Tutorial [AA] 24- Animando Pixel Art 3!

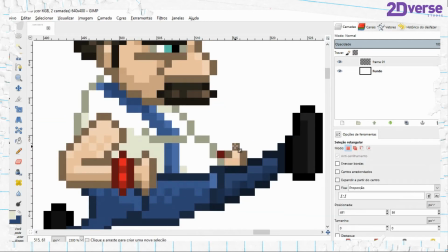21:00 Mesma coisa aqui.
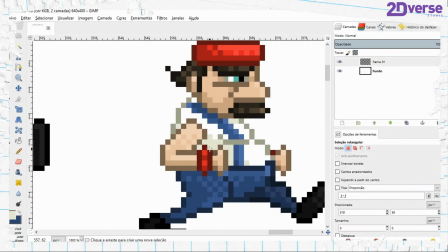21:10 E aqui a gente tem que fazer o contrário, a gente tem que erguer o bracinho, porque agora a perna dele tá indo para baixo, ele tá caindo.
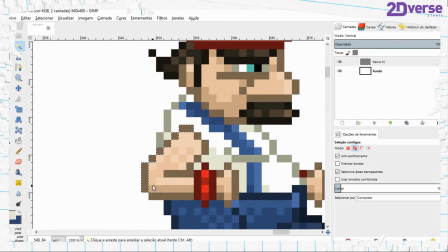Então vamos selecionar todos os pixels que compõem o bracinho dele.
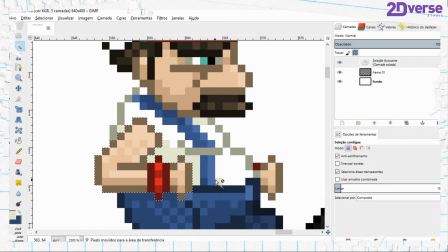21:34 E vamos erguer um pixel para cima.
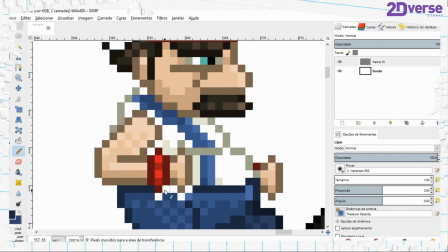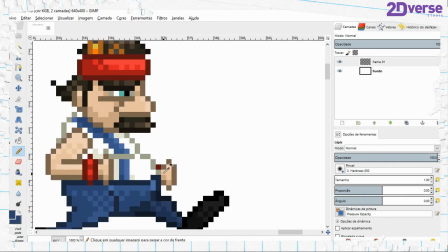21:43 Ok, aqui também.
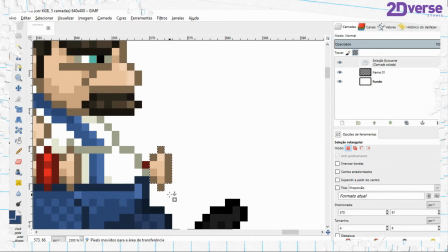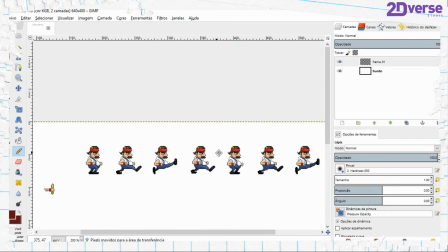21:50 Beleza. Nós meio que já finalizamos o movimento do braço dele.
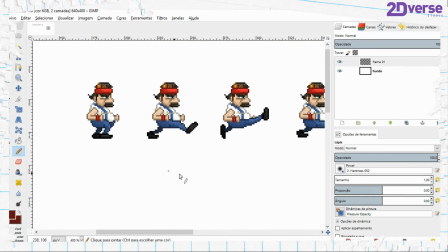21:56 E só explicando de novo. Vamos por partes aqui na perninha. Vamos começar pelo primeiro frame.
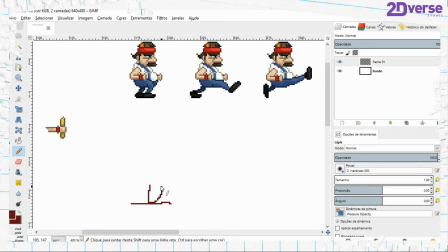22:03 Ele está estacionado aqui no chão. Deixa eu fazer aqui.
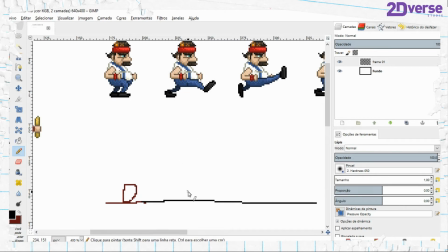22:09 A partir do momento que ele começa a erguer a perna, é porque ele deu um impulso para cima, então o impulso começa a subir.
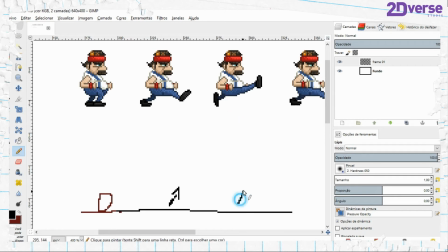22:17 Aqui, nesse frame, ele deu o impulso cresceu mais, então ele está mais para cima. Só que o bracinho, ele não recebe esse impulso diretamente. Ele tem meio que um delay nesse impulso.
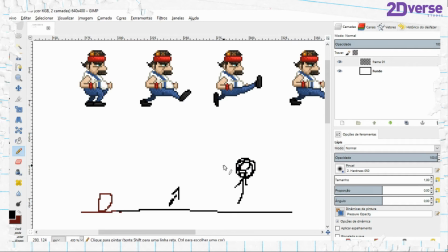22:31 Então, a hora que ele está aqui, o bracinho tem que dar uma puladinha para baixo,
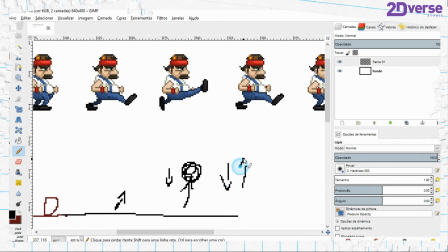22:39 assim, para depois ele se estacionar junto com o corpo, aqui nesse frame.
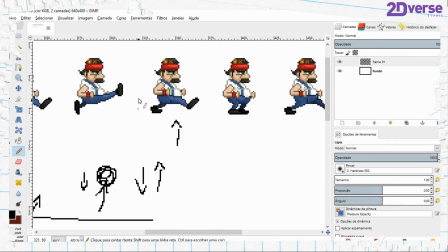22:45 Só que aqui, como nós não temos mais nenhum frame entre esses frames aqui, o bracinho já teria que começar a erguer, porque a perna dele já está voltando para baixo. Então o impulso que ele deu para cima agora está inverso, ele está caindo para baixo.
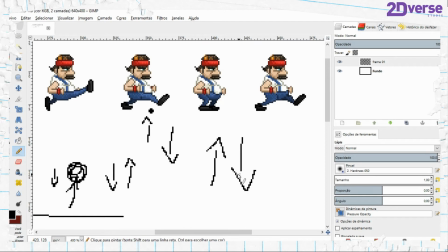23:04 E como o braço tem um delay de movimento, esse braço precisa estar um pouquinho para cima. Já aqui, ele estacionou no chão de novo, então deu impacto, o que fez o bracinho ir para baixo de uma vez.
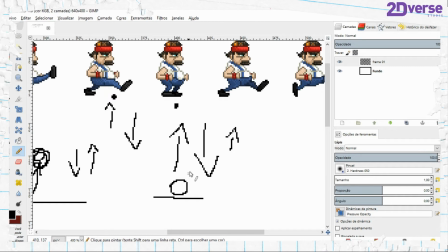23:18 Faz um teste aí, dá um pulo aí no seu quarto. A hora que você der um impacto no chão, você vai sentir os seus braços indo dando um impacto para baixo.
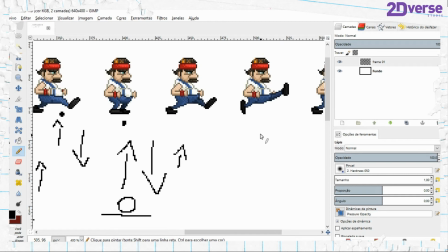23:28 É a mesma coisa que a gente tem que fazer aqui. E aqui repete o movimento. Perna começou a subir, o bracinho tem que dar um pixel para baixo porque é movimento ao contrário.
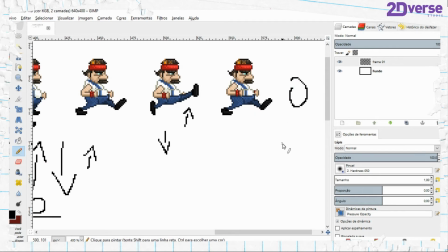23:38 Perna começou a descer, é porque o personagem está descendo e o bracinho tem que dar um pixel para cima para depois se acompanhar esse movimento.
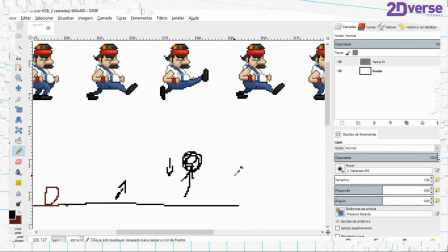23:47 É que como nós fizemos poucos interframes entre os keyframes, um só para ser mais exato,
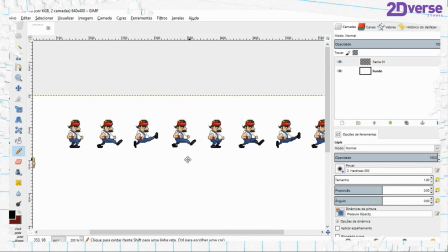23:55 a animação não tem tantos frames que possibilitam a gente realizar esse movimento um pouco mais realístico de uma forma mais real. Então a gente tem que meio que fazer essas adaptações para tentar trazer para esses poucos frames esse movimento um pouco realístico.
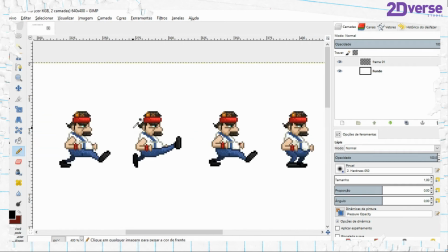24:12 Claro que não é um movimento muito obrigatório, mas quanto mais realidade, mais
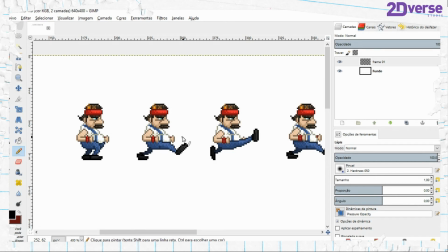24:18 humanizado, entre aspas, fica a sua animação, mais bacana é de se ver.
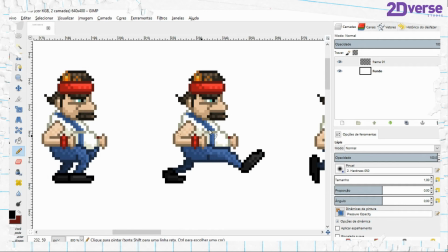24:24 Então beleza, a gente fez aqui os nossos bracinhos do nosso personagem e agora vamos mexer com a cabeça dele.
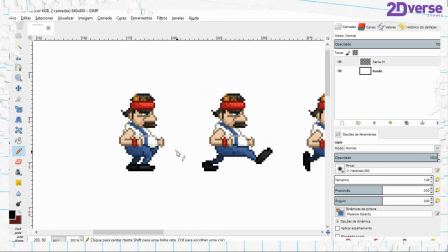24:30 Só que vamos partir de um princípio mais simples. Vamos selecionar aqui os frames que ele dá um impacto no chão.
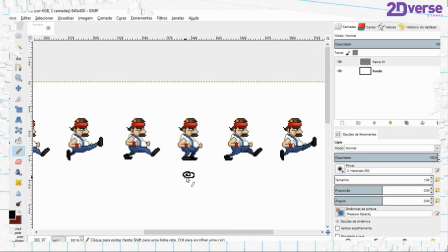24:39 Quais são esses frames? Esse aqui, na hora que ele volta com a perna e dá esse impacto no chão aqui, ele cai com os dois pezinhos.
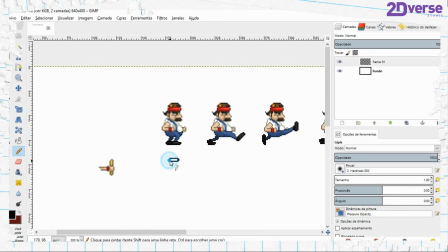24:46 E esse aqui. Nós vamos pegar esses frames
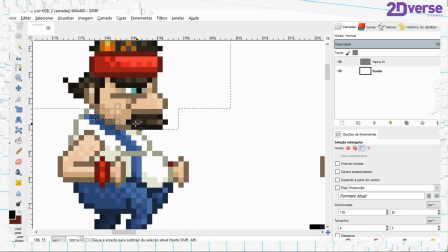24:53 que tem esse impacto e fazer com que a cabecinha desses frames desça um pixel.
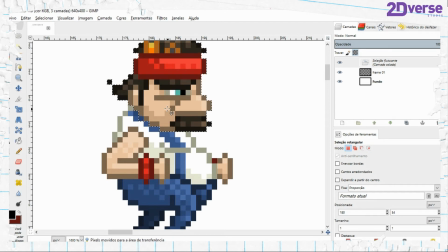25:02 É o mesmo princípio dos braços. Ou desça dois, né? Vamos fazer bem caricaturizado esse movimento.
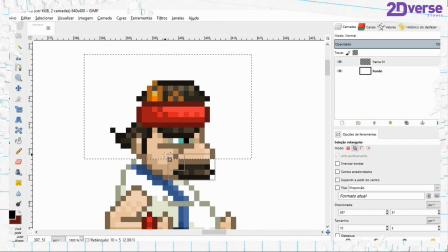25:12 É o mesmo princípio do braço. A hora que ele dá esse impacto no chão, ele precisa que os membros que estão meio deslocados do corpo
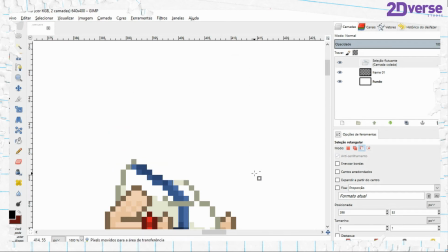25:21 façam esse movimento de com tudo para baixo. Então, dois pixels da mesma forma aqui.
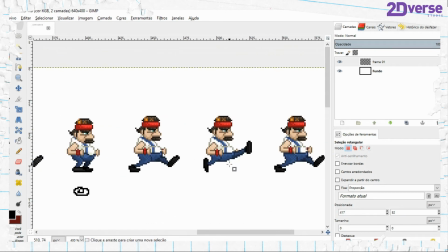25:32 Vamos ver.
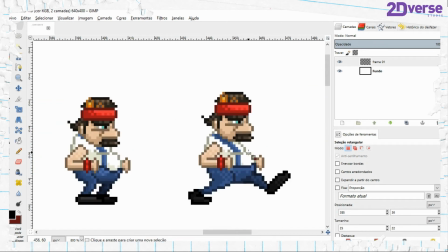25:33 Ó, se aqui ele desceu 2 pixels, o frame seguinte, para ficar uma fluidez, nós vamos descer um pixel só.
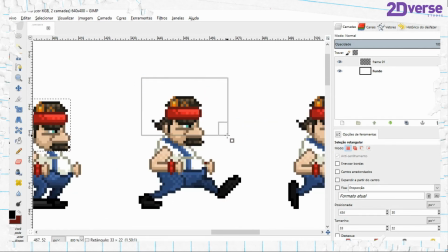25:42 Aqui desceu 2 pixels, e o frame seguinte do impacto, a gente vai também descer um pixel, mas só para ficar assim, ó, quer ver?
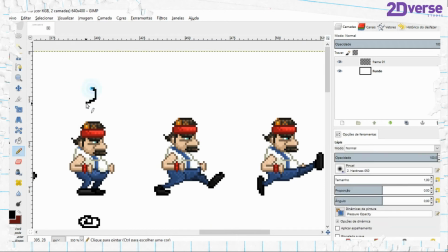25:50 É só para fazer isso. Desceu 2, desceu 1 e continua normal, não desceu nenhum.
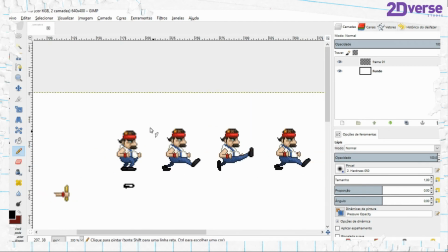25:56 É só para ter essa sequência aqui, né? 2, 1, 0 pixels.
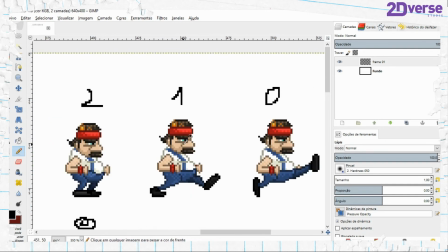26:02 Lembrando que a gente está falando da cabeça dele. Então, vou pegar isso aqui.
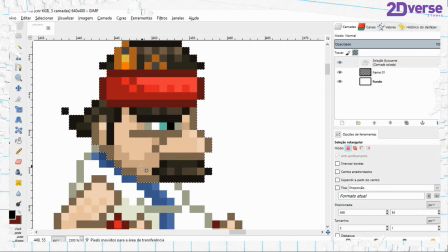26:11 E vou descer um pixel para baixo. E aqui nenhum.
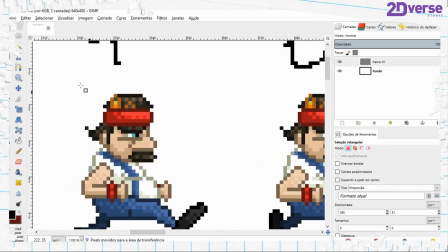26:19 E a mesma coisa aqui. Vamos descer um pixel para baixo.
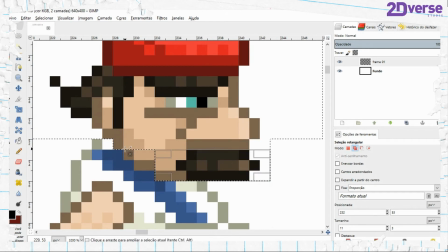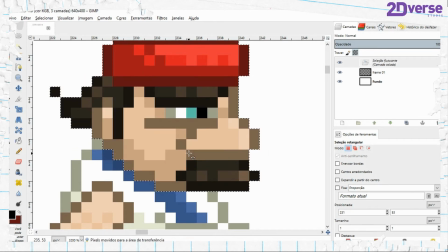26:30 Ok.
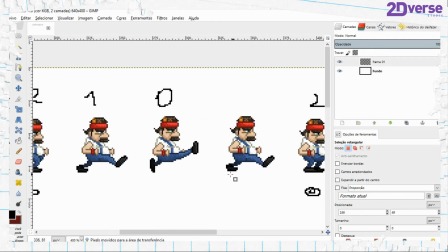26:34 Desci o pixel. Vamos imaginar agora
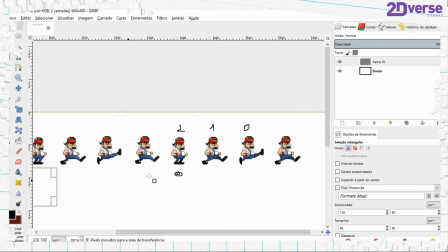26:40 alguns outros detalhes que a gente pode aplicar aqui nessa animação,
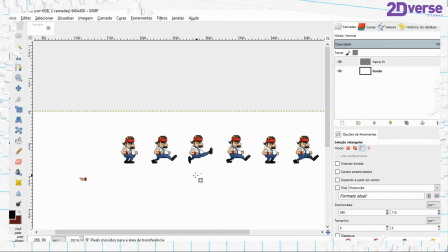26:44 porque tem bastante detalhe ainda que a gente pode fazer nela, como por exemplo o movimento do cabelo, algum movimento no corpo dele.
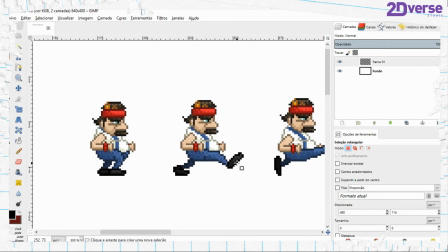26:52 O corpo ele está bem limitado na questão de movimento,
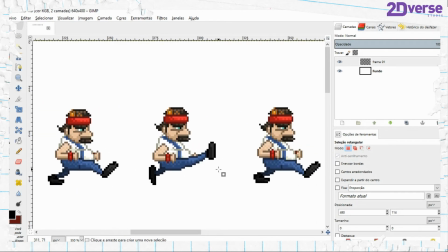26:56 então a gente não vai mexer nele agora para não complicar muito na percepção aí de vocês.
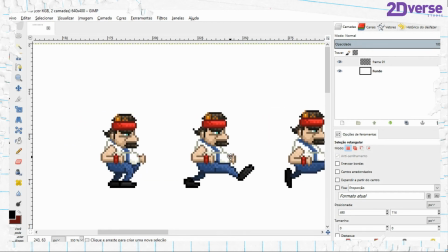27:01 Então, o único detalhezinho a mais que eu vou mexer aqui no personagem, de andando, é o cabelinho.
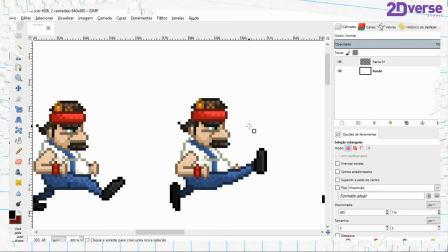27:10 Concordo que na hora que ele está subindo com a perna lá em cima, o cabelinho tem que dar uma esticada para baixo,
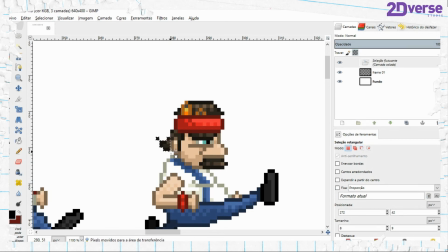27:15 mesmo princípio do braço e dos outros membros. Então, vamos fazer isso aqui.
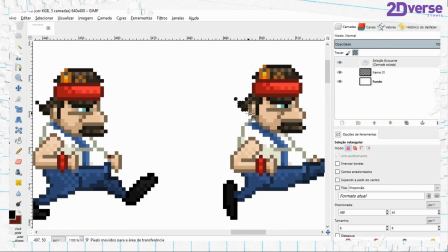27:21 Vou só pegar aqui o cabelinho e mexer um pixel para baixo.
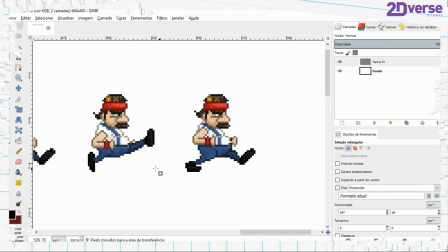27:26 E a hora que ele está descendo, o cabelinho vai lá para cima.
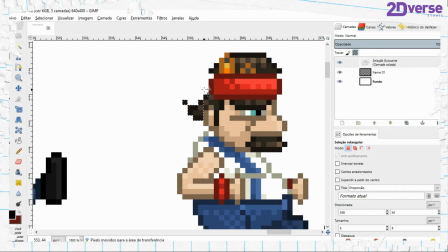27:34 Ele desloca um pixel lá em cima.
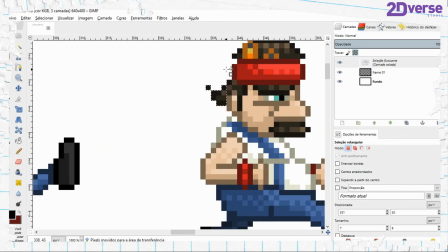27:40 Ao contrário de quando a perna dele está subindo. Então eu desloquei 2 pixels aqui do cabelinho dele para cima.
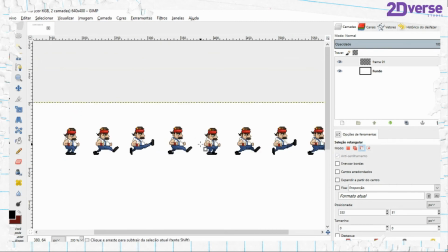27:48 E para dar um movimento no rostinho dele, vamos escolher um frame em que ele está piscando, né?
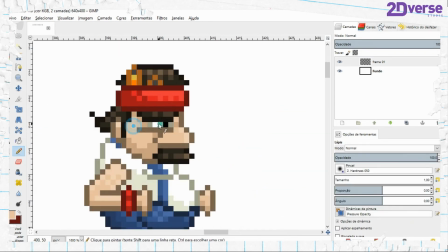27:54 Vamos pegar aqui um frame de impacto e pintar aqui. Só para dizer que ele está piscando.
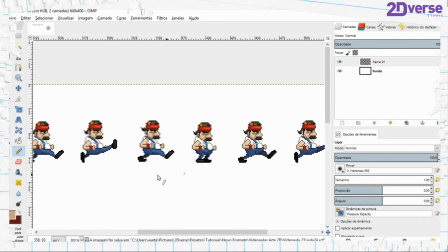28:04 Para não parecer que ele não pisca nunca, né? Então, ok. Nós temos aqui a base da animação de nosso personagem andando.
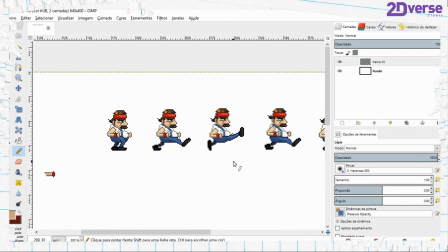28:15 Só um único detalhe que eu quero falar para vocês aqui.
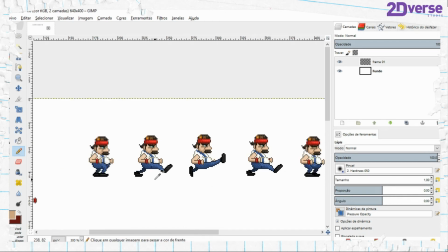28:20 Caso a movimentação não fique fluida devido ao grande movimento que ele faz com a perna e aos poucos frames, olha só. Daqui para cá é um grande movimento que ele faz com a perna, porque olha a diferença dessa perna para essa perna.
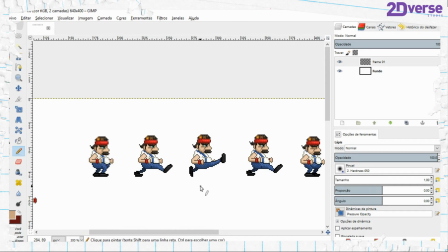28:35 E tem só 3 frames fazendo isso. Então, às vezes, a animação não dá muito certo, não fica muito bacana por causa disso.
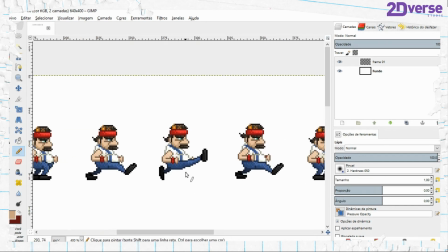28:43 E existe uma técnica que a gente chama de motion blur, que faz com que elas visualmente dê mais movimento para algo que já está se mexendo.
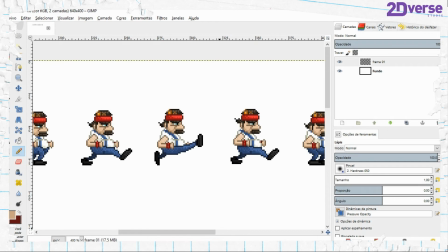28:55 E o que é esse motion blur? Deixa eu abrir aqui. Esse motion blur é justamente isso aqui, ó.
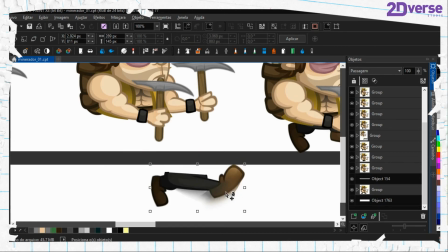29:04 Esse blurzinho aqui que tá, esse rastro que a imagem deixou, porque ela tá fazendo um movimento rápido.
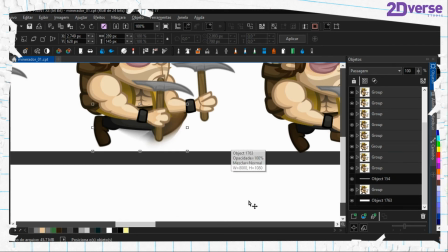29:10 Então, visualmente é interessante você continuar fazendo esse movimento.